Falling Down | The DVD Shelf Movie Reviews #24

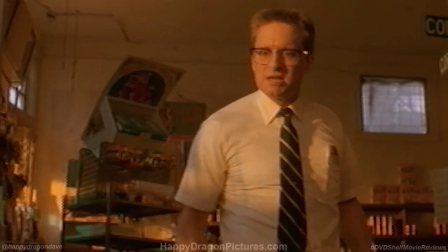16:30 There's just something so striking, menacing, and iconic about Douglass' look in the film,
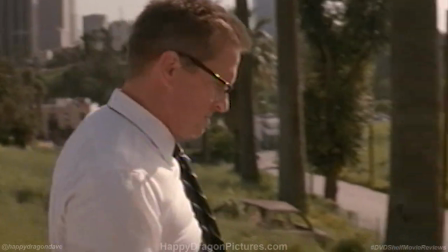16:35 which I think still holds up today because it is so simple, and somewhat outdated, even by 1993 standards.
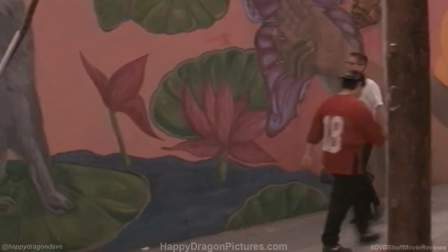16:42 At first glance, he just looks like your average working class guy in a plain white collar shirt and black tie,
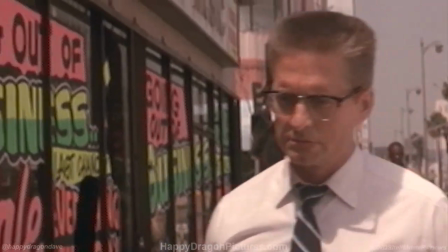16:47 but that rather plain image is elevated a bit by a militaristic flat top crew cut and
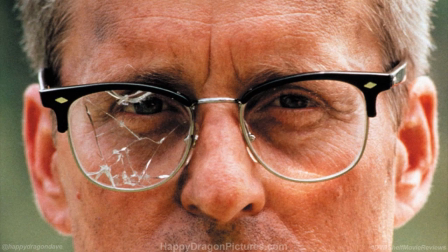16:53 a vintage pair of 1950s style brow line frame glasses that come across like he stepped right
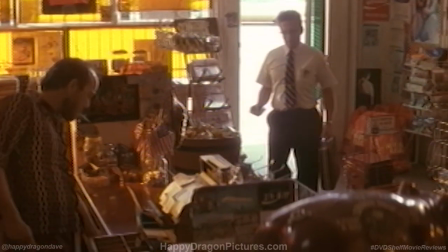16:58 out of the Cold War. It's as if, through his appearance alone, the movie is saying that Bill Foster belongs to a different time,
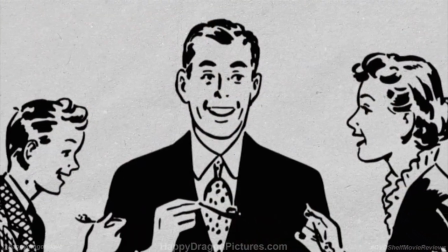17:05 back when a hard working patriotic family man like him was the model American citizen, and that notion becomes even clearer when he says it himself.
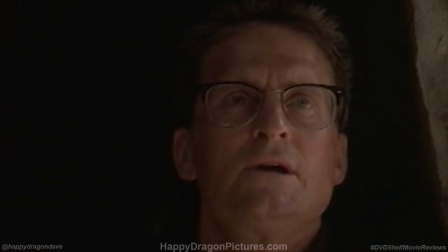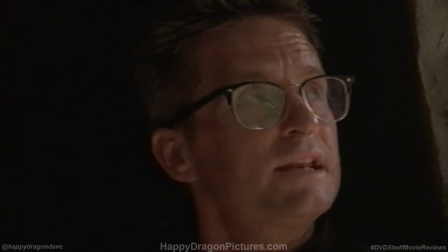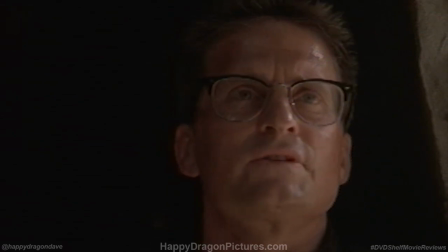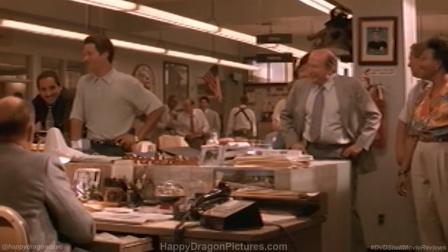17:37 Aside from Douglas, Falling Down rounds up an equally strong supporting cast headlined by the great Robert Duvall as Martin Prendergast,
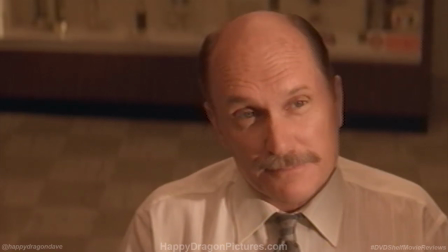17:45 a likable police detective who's just one day away from retirement. Ah yes, that old trope.
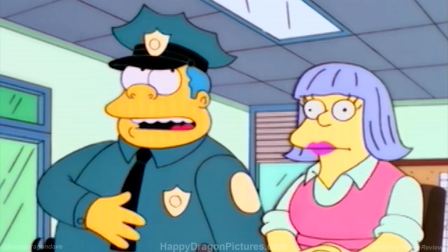17:52 You know how it is with cops. I'll get shot three days before retirement. In the business we call it retire-ney.
It's one of the oldest plot tricks in the book.
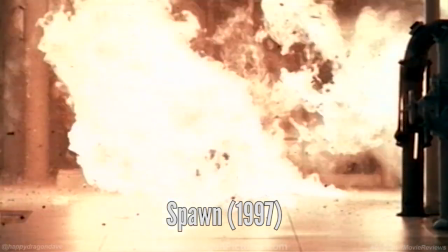18:00 The hero who's tragically killed in the line of duty just before he's about to quit or retire from his job and go live out the rest of his life in peace.
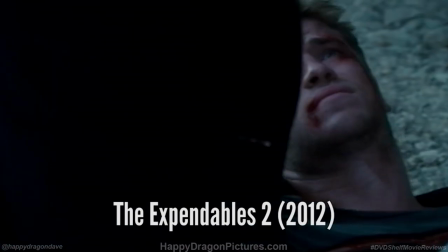18:08 I'm sure you've seen it a million times before, whether used genuinely or in parody.
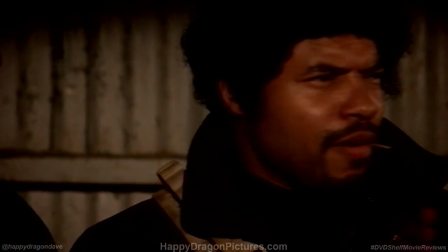18:14 You know, when we get back home, I'm retired from the revolution. Start a family.
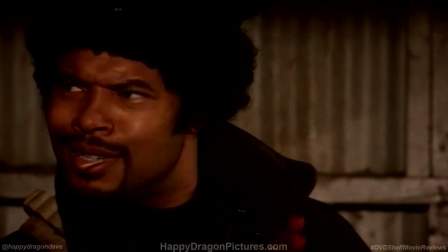18:20 That's better, Joe. Yeah. Raise your own fruits and vegetables. Back on bread.
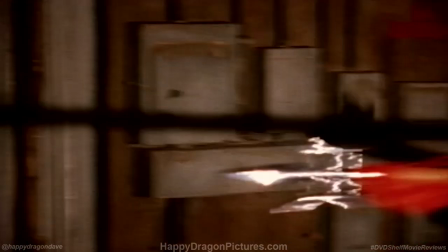18:25 You know what I mean? Back on orange!
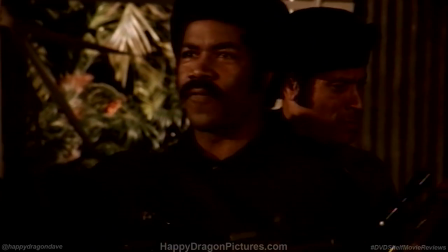18:30 Who saw that? Who saw where that came from? Let's go.
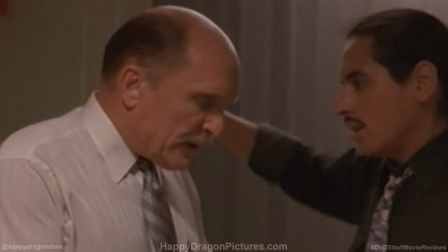18:35 It can be an overused cliche in most cases, and in Falling Down, Robert Duvall's character art just so happens to be drenched in this idea.
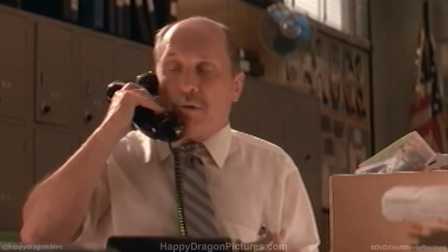18:43 But I think it actually works in this particular instance,
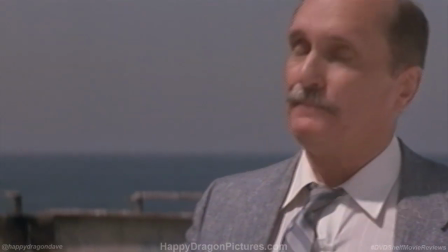18:46 because it isn't used in just some cheap way to establish emotional weight in a background character who has, say, five minutes of screen time.
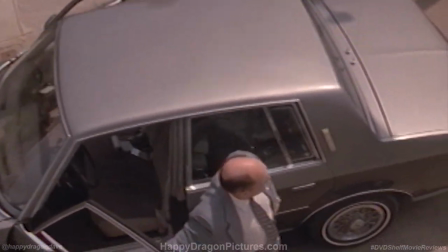18:53 Prendergast's last day before he decides to quit the police force has him entangled in Bill Foster's crimes,
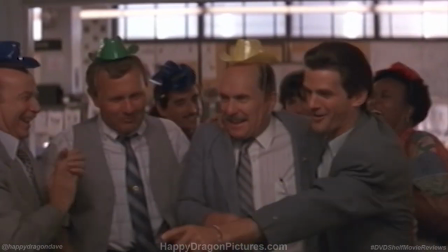18:58 all the while his co-workers constantly make jokes and refer to the irony of it being his last day on the job,
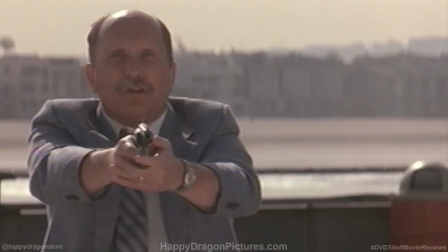19:04 and because this film fully embraces it as one of his defining characteristics,
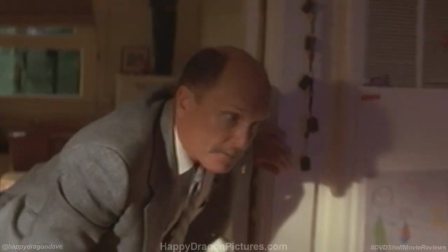19:08 I think it cleverly subverts the viewers' expectations of what they think will happen to Prendergast by the end.
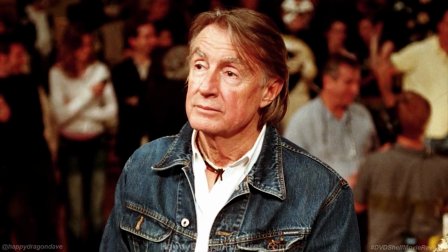19:14 Now I think director Joel Schumacher has crafted a brilliant little movie here,
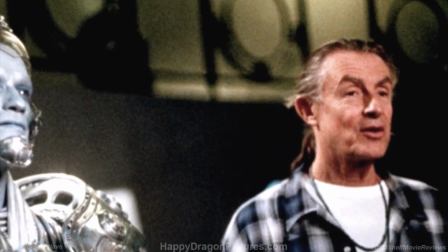19:18 and it's astounding to think that this was released only two years before he went off to direct his two notoriously hated Batman movies,
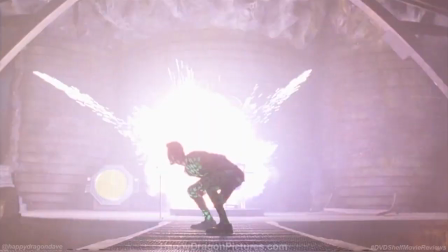19:25 because there couldn't be any more contrast between the two styles.
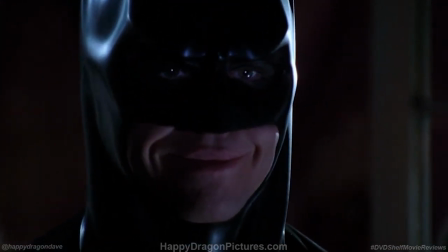19:29 Schumacher gets a little too much flack these days simply for what he did to Batman, but the guy has made other films too, some of them that are pretty damn good.
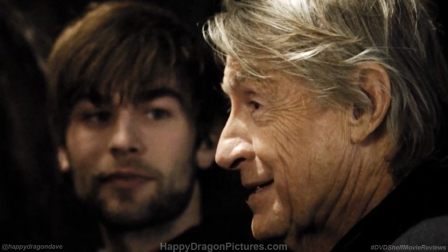19:36 So to write off his entire filmography is to overlook some pretty strong movie making, and to me, Falling Down is easily one of his best efforts.
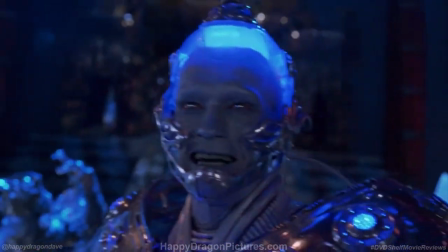19:48 While his two Batman movies were brimming with neon colors, awful one-liners, incoherent storytelling and ridiculous acting,
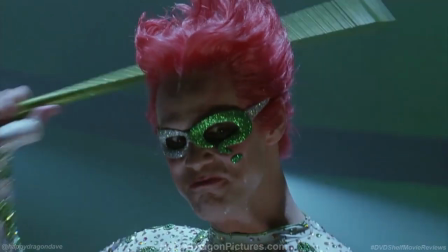19:57 Falling Down is dark, gritty, damn near perfectly acted and has one thing Schumacher's Batman movies completely lacked… subtlety.
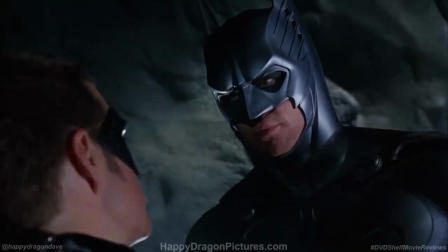20:09 To be fair, Schumacher's Batman movies were mainly the product of Warner Bros. wanting to make the franchise lighter, brighter,
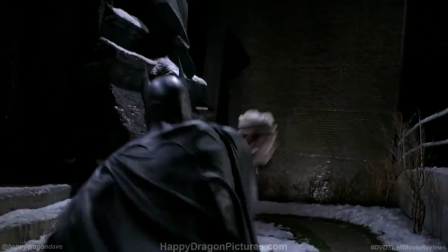20:15 and more family-friendly after director Tim Burton angered parents with his bile-spewing penguin and dominatrix Catwoman.
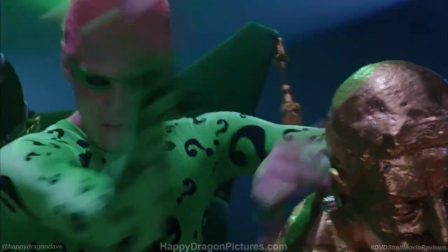20:22 So it's pretty evident that Schumacher simply did what the studio forced him to do.